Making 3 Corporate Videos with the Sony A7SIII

next up we had a muay thai video if you've been a long time subscriber to this channel you know this is something i really enjoy shooting in my head for this video i had a real idea already how i wanted the video to come out i wanted to have like a cold look with super fast cuts very quick pacing as i've trained in muay thai myself i wanted to replicate the feeling of training of sparring and i wanted it to be
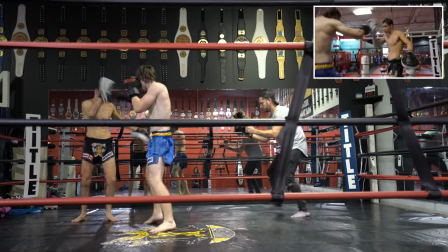uncomfortable almost confusing so you don't really know what's going on you just
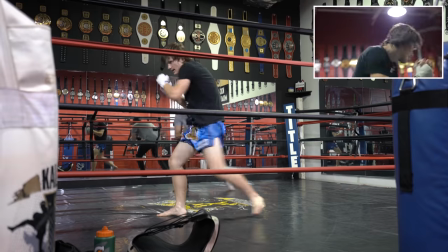know that it's fast quick and full of action this was a real great test for the sony a7s3's rolling shutter because everything was handheld and there was a lot of a lot of movements like this so you're really going to see any form of rolling shutter and you'll see in the video in a second it handled it fantastic let's take a look at some
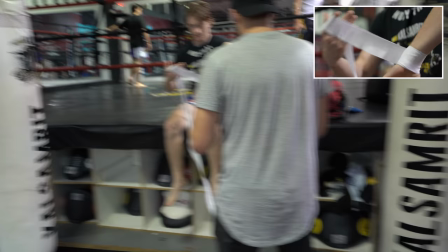behind the scenes and listen to some of my tips while i'm shooting this kind of video so again super close up with the hands here all handheld today very
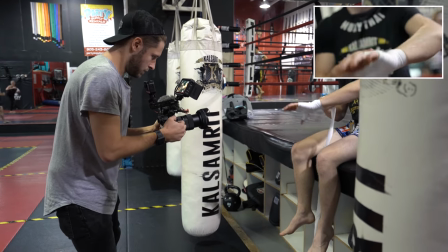little shots on the gimbal because you don't want those smooth shots we want action really in the moment kind of thing i'm not overly
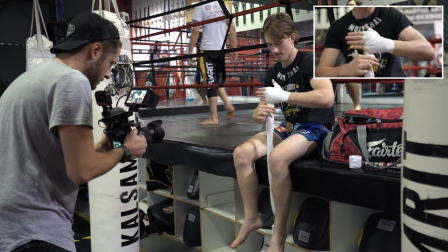worried about it being completely in focus because it also adds to the greediness of the look that i'm going for again with a
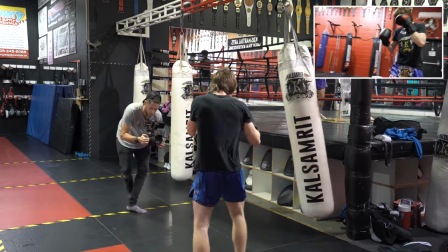heavy bag now we're going super wide and then i can just follow all these movements when i need to with using this lens as well i can just quickly punch
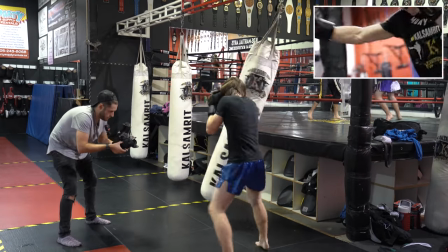in if i need to get a closer up
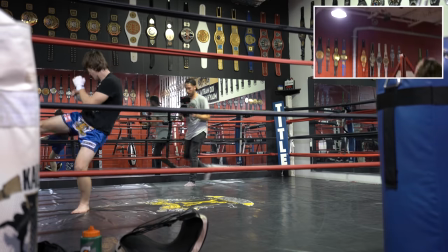So this light up here, I want to use it in the background, if you look when you get real close, it has a nice little flare in the background.
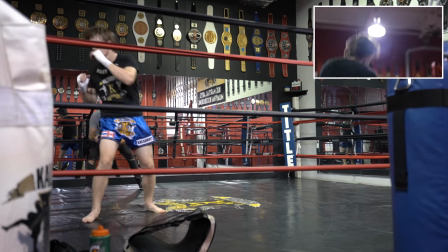Tight close shot, handheld, light in the background, just a nice little look.
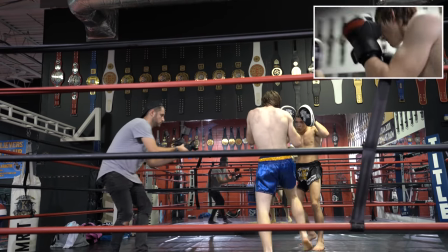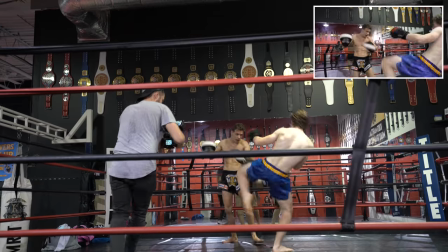for the music in this video i had a look in my head already so i knew i needed to find the music before i could even start the edit i wanted something that had a little bit of an intro and then a drop so the pacing can increase i ended up using the onboard mic which might not have been the best decision but it did end up working out i've made a bunch of these videos before and i ended up using literally sound from Epidemic. They have a huge list of like punches and kick sound effects so I knew if I needed to just add the sound in post I could. I think I ended up using a ring bell sound effect, a drinking bottle or drinking water from a bottle sound effect and a bunch of different punches. As I mentioned for this video I needed the music before I could start on the edit and the music that piece i found i really really liked the timing didn't work exactly so the intro kind of was a bit too long before the beat hit so what i ended up doing is cutting
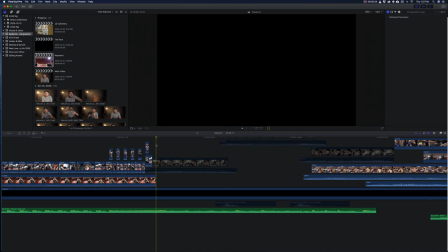it and splicing it together from different parts of the song so they match the timing that i needed and it ends up working out really well and i think you'll agree with me that you can't even tell and this is my favorite of the videos that i shot this edit took me close to six hours to make
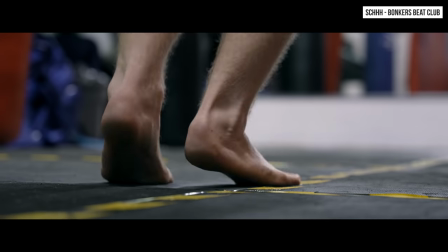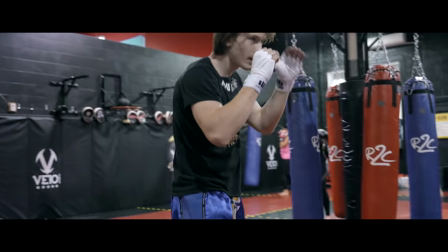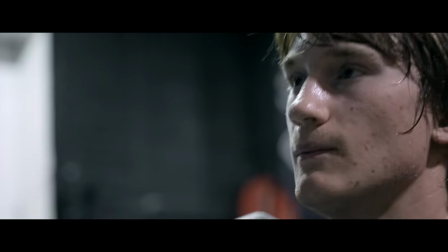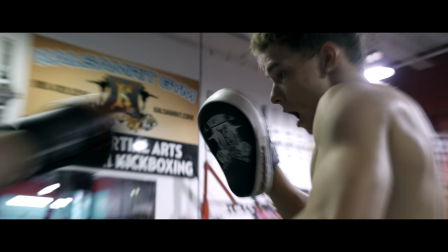next we have a co-working space promo video for a client that i've worked with before that they've just opened up now for this one i didn't really plan it out very well it was a brand new space it was literally two weeks old i had not seen it before so i didn't really know what it was that i was walking into i wouldn't recommend doing it this way always try and plan in advance if you can and because of the way that i didn't plan it didn't come out exactly how i wanted to there's a couple of little errors a couple of little problems i have with it we'll talk about after you've seen it. So what I ended up doing is, once I got into the space and I saw it, is I approached it much like I do a real estate job. So I saw the different spaces and saw we needed to go in and out of some of the rooms to show some movement, and that's how we ended up shooting it. Here's some BTS and tips from shooting that job.